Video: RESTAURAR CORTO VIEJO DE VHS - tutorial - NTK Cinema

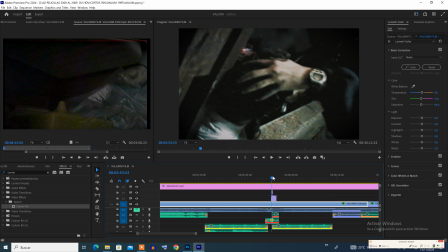453s
Por ejemplo, aquí podemos ver que agregué un fogonazo A ver,
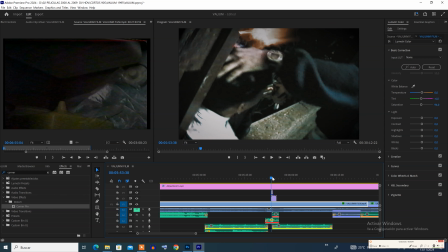458s
lo busco cuadro a cuadro Aquí está y después del fogonazo vemos que hay un poco de sangre Es demasiado sutil pero ayuda a crear la ilusión del efecto No me parece bien cuando se sobre exageran poniendo esta sangre digital porque se ve
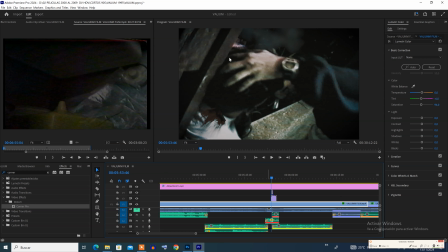475s
terrible Incluso lo he visto en películas de Hollywood y se ve asqueroso, o sea, pierde toda la gracia
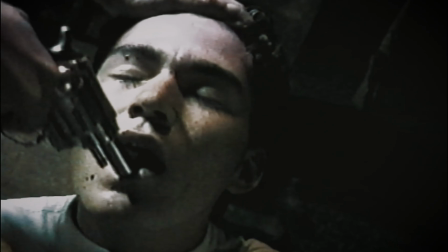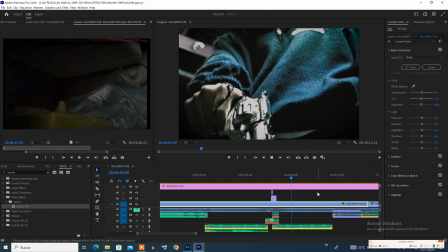488s
Estos trucos de disparos están hechos con Action Essential una
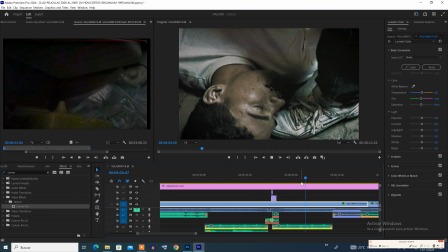493s
carpeta muy popular que se conoce desde el 2010 al final
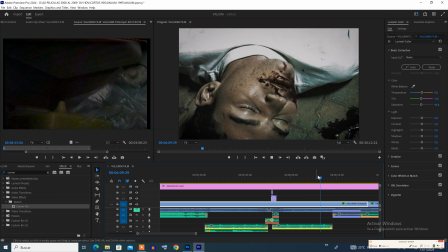498s
dejo un link donde pueden aprender a hacer estos efectos de disparos dejo los archivos de las llamas
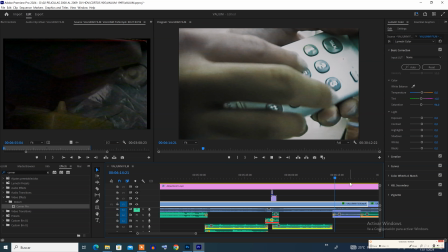503s
y de photoshop para que los puedan hacer en casa quedan ahí al final o en
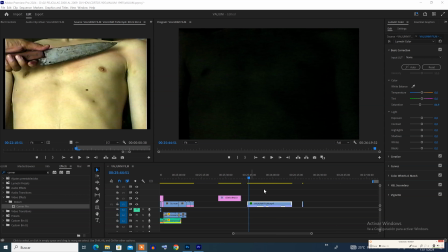507s
la descripción bueno aquí tenemos otro efecto que tuve que rehacer
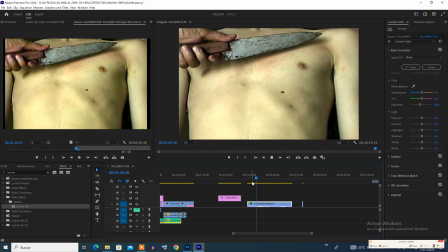513s
porque era bastante pirata o sea bastante feo aquí vemos que le están haciendo una cortada a este personaje y se ve que el cuchillo está sucio de sangre por detrás y simplemente lo acostó sobre la piel y se ve demasiado falso.
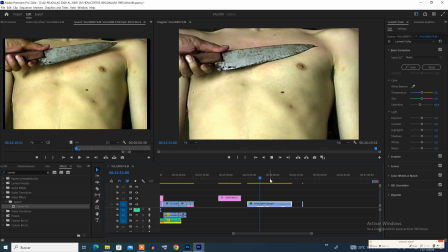532s
¿Qué se puede hacer para que eso tantos años después se vea algo medio real? Vamos a ver.
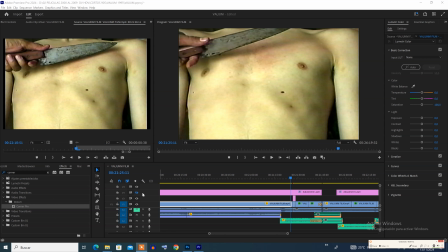541s
Bueno, lo primero, Pero pasar de ese color tan horrible, tan amarillento, a un mejor color, aquí lo vemos ya en un mejor tono.
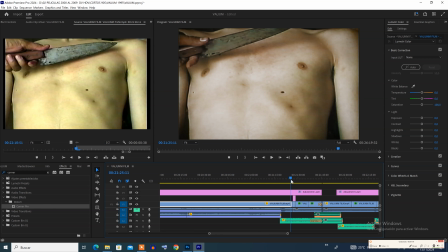551s
Esta toma era algo larga, así que la recorté y la disimulé con un Twitch, con un pequeño brinco, para que primero se cortara el tiempo y segundo para disimular el efecto que iba a ser.
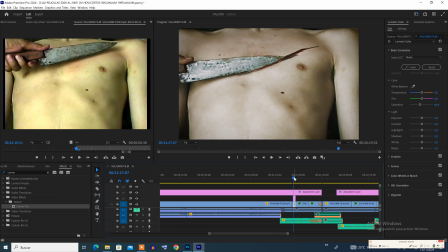565s
Y para disimular la herida, para que no se viera tan falso el cuchillo, le puse una capa de Photoshop, que el cuchillo se ve que está entre la carne entre la carne y el interior de la persona aquí vemos como ya no se ve el cuchillo como superpuesto
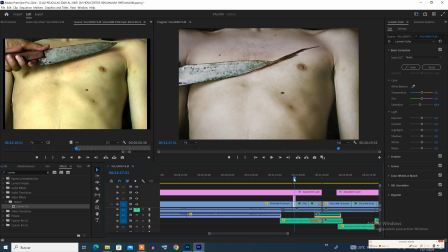584s
igual sigue teniendo esos detalles pero ya esto es muy diferente a lo que vimos como lo hice en Photoshop simplemente tomé una capa de la misma piel y le di un tono de sangre vamos a verlo
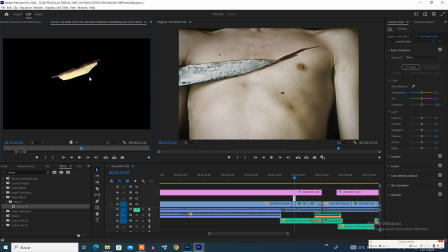599s
acá al darle doble clic miremoslo acá en el lado izquierdo de la pantalla, esto es un trozo de carne, simplemente en Photoshop le puse algo de una herida y al pegarlo aquí, aquí abajo, queda como una tapa,
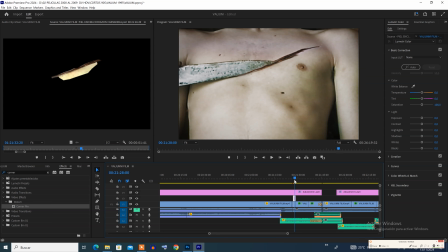616s
como si fuera una tapa sobre el cuchillo, aquí vemos la tapa, vamos a extenderla para que vean la tapa, si seguimos viendo, aquí vemos como la tapa le está tapando la cara.
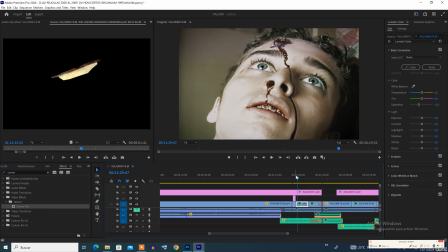632s
Ahí ya la quedamos, vamos a verla completa.
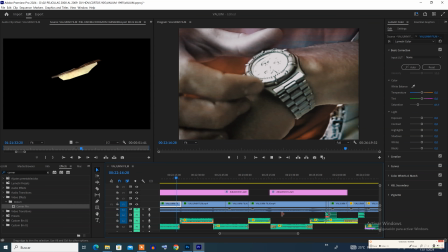635s
Bueno, mis recomendaciones finales, como lo dije antes, el sonido hace que una producción luzca mucho, mucho mejor.
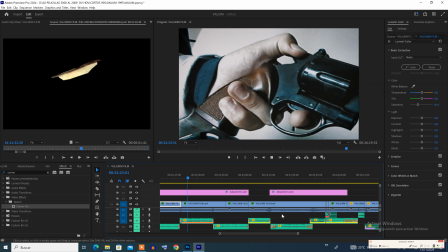643s
Si su corto viejo tiene música no legal o se escucha bastante mal, puedes volver a recrear los sonidos.
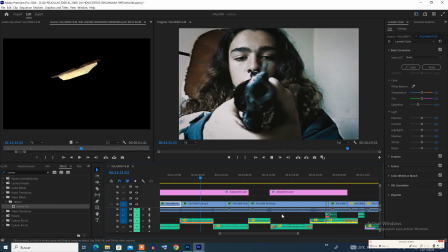650s
Eso hace que la película gane demasiado. Uno se puede aguantar una mala imagen, pero un mal sonido no se soporta.
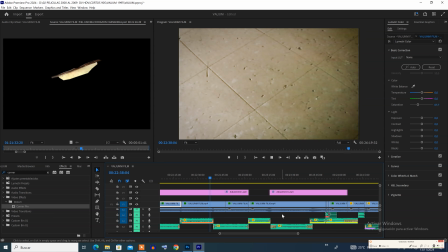658s
Cuando una película tiene las voces no se entienden.
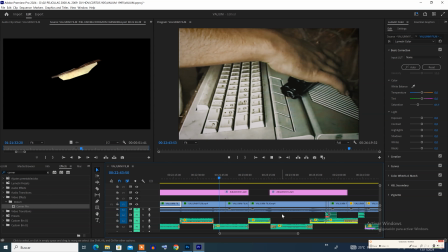662s
Bueno, hablando de las voces, esta película no tiene muchas voces, así que no requería hacerlo, pero si usted tiene muchos diálogos,
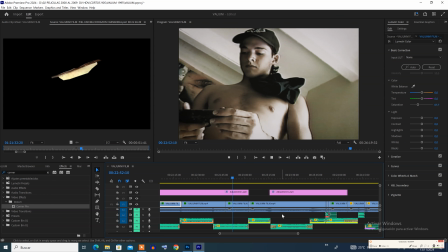671s
ya hay varios programas online, incluso de Adobe Premiere, donde te quita, por inteligencia artificial,
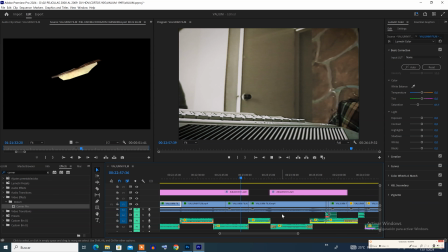678s
te quita el sonido externo, o sea, el sonido que está detrás de las voces, te lo limpia y te deja muy nítidas las voces.
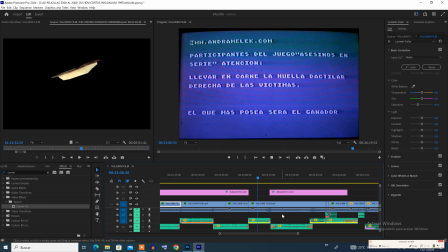688s
No van a quedar de lo mejor, pero es demasiado el cambio. Entonces,